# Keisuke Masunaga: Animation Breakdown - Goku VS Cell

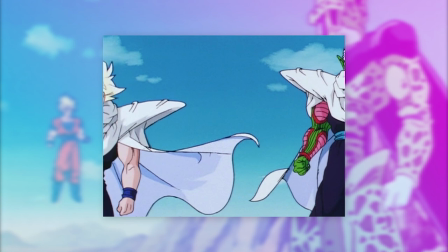Then there is a cutaway to both Gohan and Piccolo which is corrected by Mihara. Again, I have to commend Masanaga for the attention to detail.
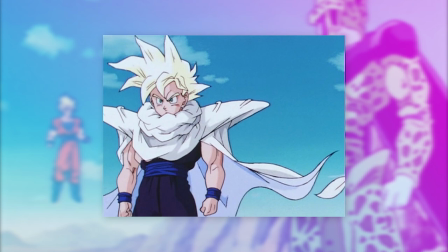Instead of just animating the capes flowing in the wind, he animates the entire outfit and the hair with some cool timing as well.
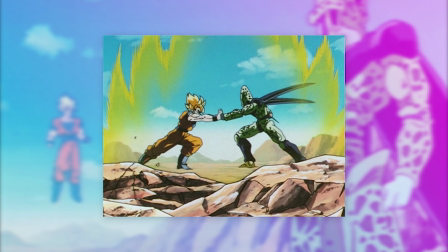He really doesn't do anything by half measures. And I have to say that this struggle is so well depicted as you always get this constant progression in tension and just when you think it can't increase any further,
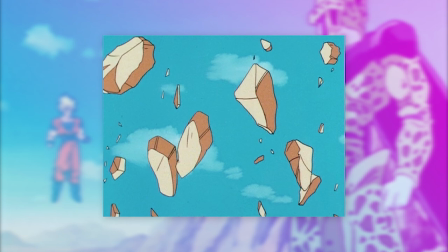Masanaga just ramps it up again.
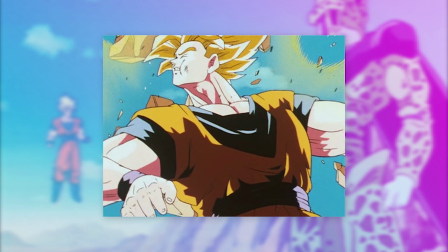But now to the highlights, Cell manages to briefly get the upper hand, landing this blow which holds a lot of weight in how it's executed with the timing,
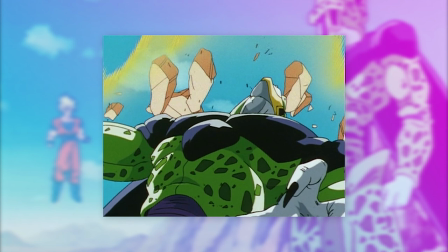effects, framing and gesture and it's very much the same when Cell is hit as well.
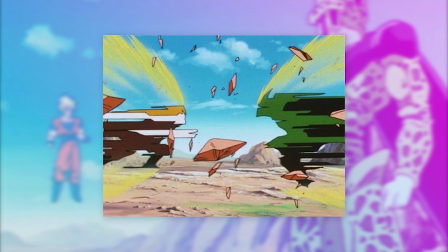The two then launch at each other with some very rectangular shaped smears, communicating a good sense of speed.
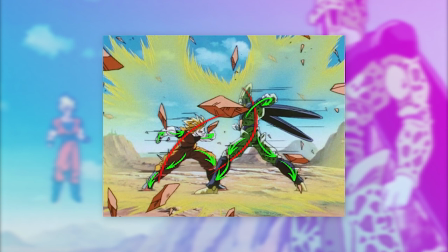They both draw back their punches with speed lines around complementing the motion.
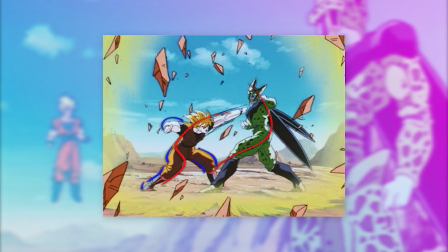Masanaga then draws a series of very strong and forceful poses that are repeated in a loop,
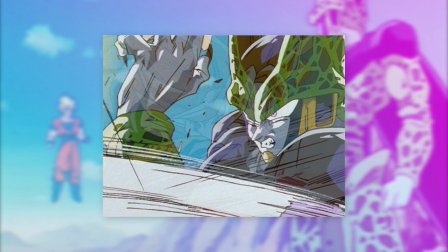before going to a close-up with some insanely good expressions for both Goku and Cell.
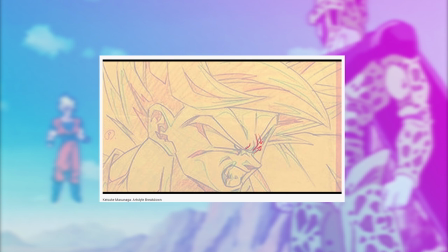I've gone more in depth about his art style in another video from like a while back, but to reiterate some of those points, the hair is often very sharp and pointy.
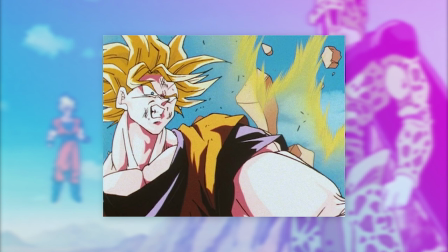He pushes the expression of the mouth with bold mouth corners and detailing the various folds of the skin around it with angular shapes for the mouth itself.
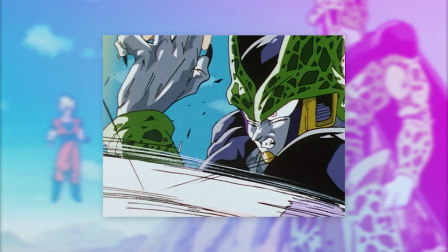The eyebrows are drawn in a very slanted way with a lot of lines that feel very expressive and lastly the pointy triangular angular shapes for the shading,
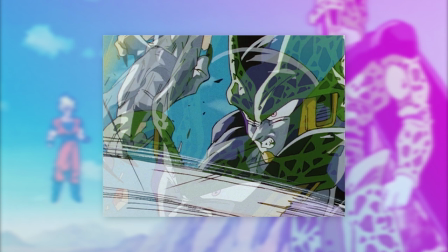communicates an aggressive and cunning feel.
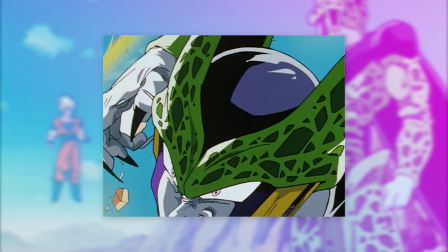And I also noticed that he drills these very long nails for Cell which ties in well with making him feel even more villainous.
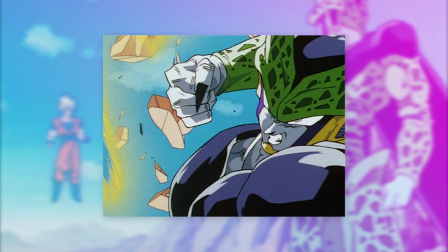But moving on after this really dynamic looking arm,
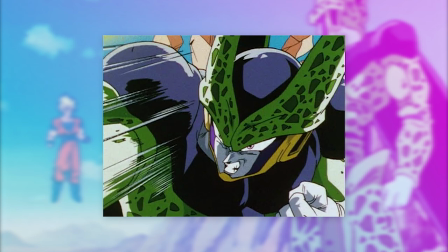we have some great anticipation as Cell draws back his punch with the gesture being exaggerated and pushed with a forceful release.
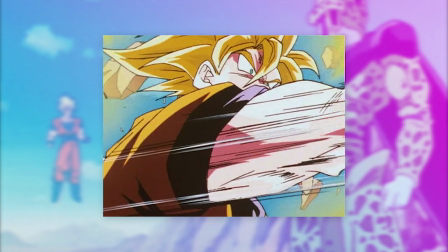And finally, when in motion,
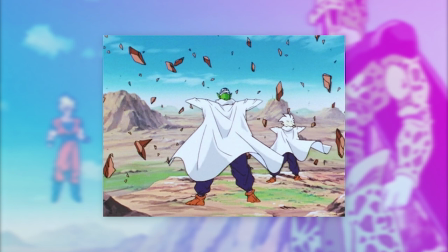the snapping between these extreme poses provides that insanely rapid pace to the blows being exchanged and with that the sequence ends there.
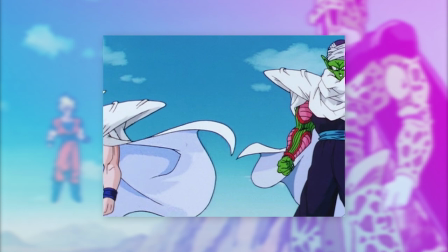In summary, Masanaga's characters are quite animated and his timing provides a rather smooth look which also
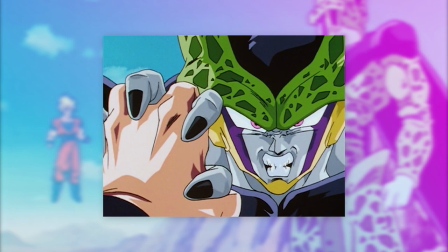paired with his expressive art style gives a lively and dramatic feel to his action sequences.
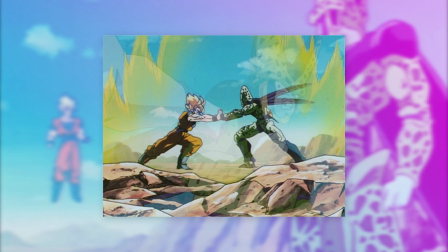Now Nishio's direction here in this particular scene I wouldn't say is his strongest output in the series but the storyboarding is still great with a nice variety
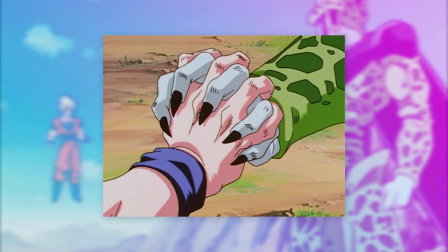of shots like the extreme close-ups emphasizing certain actions like Goku and Cell's fist or the framing of Cell and Goku as they were punching each
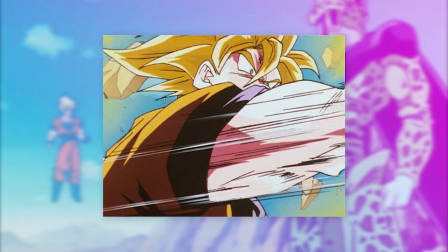other with these tight close-ups, channeling the somewhat confined feel to hand-to-hand combat.
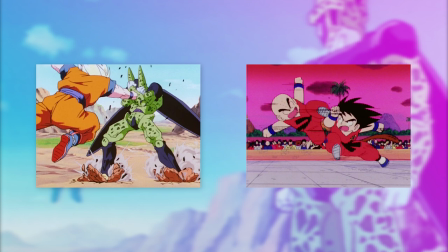And finally, you also have that opening trend like we saw last time where Nishio throws a character into a scene,
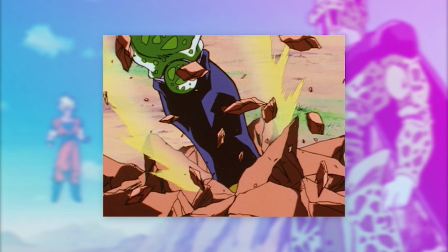then the opponent returns with a block and then they start returning punches. A really solid scene and a superb episode all around.
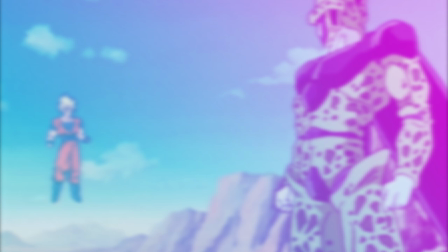But I'll end the video there. Thank you as always for watching, hope you enjoyed and I'll see you later.